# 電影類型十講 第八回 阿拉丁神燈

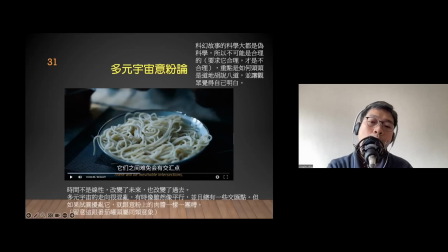3389s
其中一部電影是,他用了這盒的意粉,令我們這些科學蠻以為自己在明白發生什麼事然後他再倒入那盒肉醬,很混亂的樣子,我又明白,我明白這些,其實我不明白
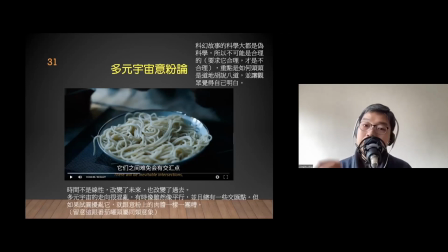3408s
但重点是,他用意粉与他家里的事故是由番茄引起所以他用同类的意象在故事中呈现
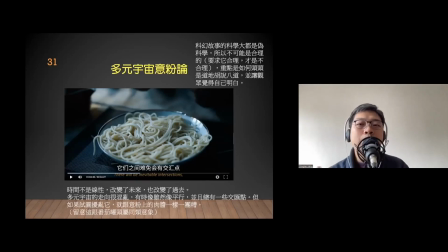3426s
是观众会有意无意地觉得自己容易明白了一件事他会将这碗意粉与他的家庭悲剧连在一起所以我覺得這套劇,劇本不算很精緻,但應有的東西是盡有的
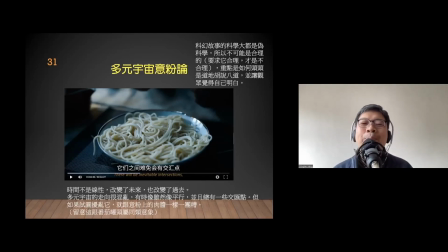3445s
他也盡量用最簡化的方法,頭頭是道地胡說八道令你明白了這套劇中要講的科學理論
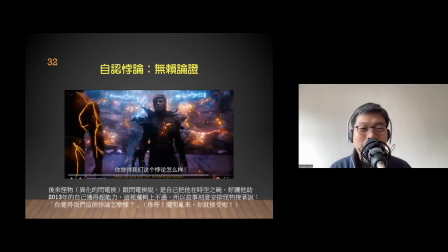3458s
還有,我又提到一個叫做自認的撥論,是一個無賴論證
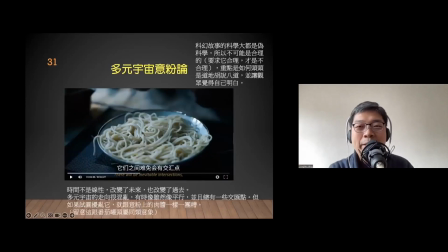3464s
我們不是說這些科學理論其實都是說不通的
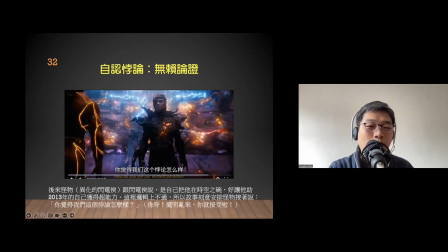3470s
然後我們就知道原來後來的怪物跟閃電俠說其實我們說閃電俠在回程中被一隻怪物打進了2013年世界然後他就說,其實後來那個怪物他就跟閃電俠關說,
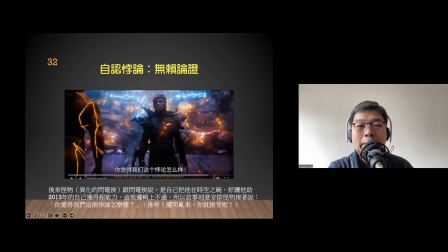3490s
是我故意將你打出去2013年的這樣你就會幫助2013年的我獲得超能力你想想,這裡的邏輯是不通的所以故事安排後來那個怪物就跟閃電俠關說
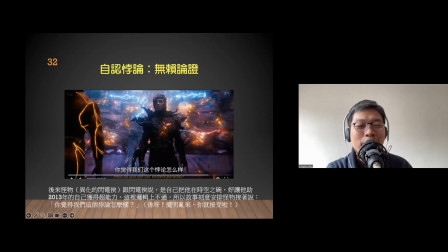3510s
你覺得我這個撥論怎樣呢?意思是你不明白,其實宇宙就是很多這些你不明白的原理在運作
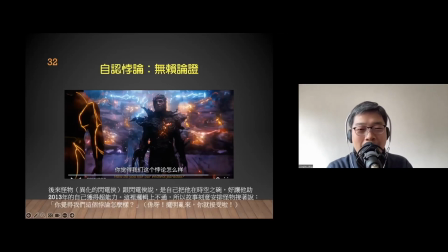3525s
其實我的解讀是,是的,我擺明是亂來的,你就接受吧如果不是,你解釋不了,但我覺得好玩的就是有時候的戲裡面我就說他會有這些無賴論證,說這是一個撥論,解不通的
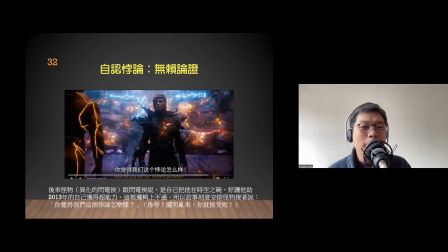3543s
你不要說我合不合理,是不合理的,不過就是這樣發生的不是戲就說不下去了
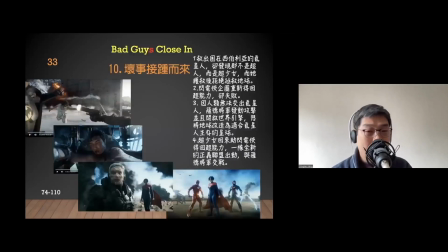3554s
當超人願意加入的時候,接著才是壞事接種以來他們救出了困在西伯利亞的黑星人,他發現其實那個不是超人,而是女超人或超少女
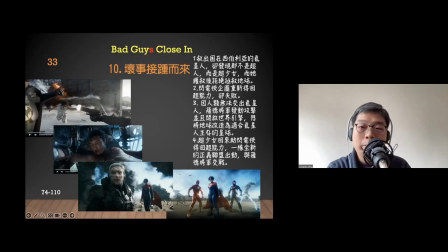3567s
而他獲救後,其實最初是拒絕拯救地球然後閃電俠企圖重新得回超能力,但失敗了而因為人類無法交出了黑星人,殺了將軍發動了攻擊並開啟世界引擎
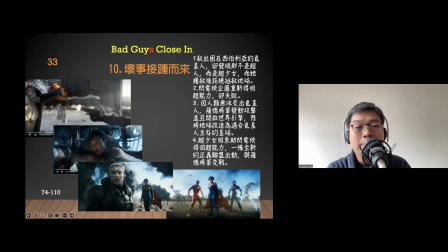3586s
想把地球改造成適合黑星人生存的星球意味著整個地球的70億人口全部都會死掉
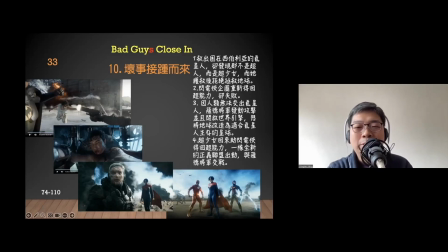3599s
然後來到這裡,最後才是超少女回來助閃電合得超能力一隊全新的正義聯盟出動要跟薩德將軍交接
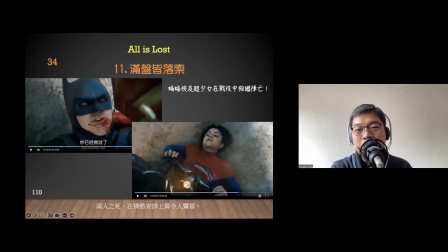3615s
當他交戰的時候,蝙蝠俠和超少女都在戰役中相繼陣亡我覺得在宙故事論故事,我們經常覺得蝙蝠俠和蝙蝠俠不會死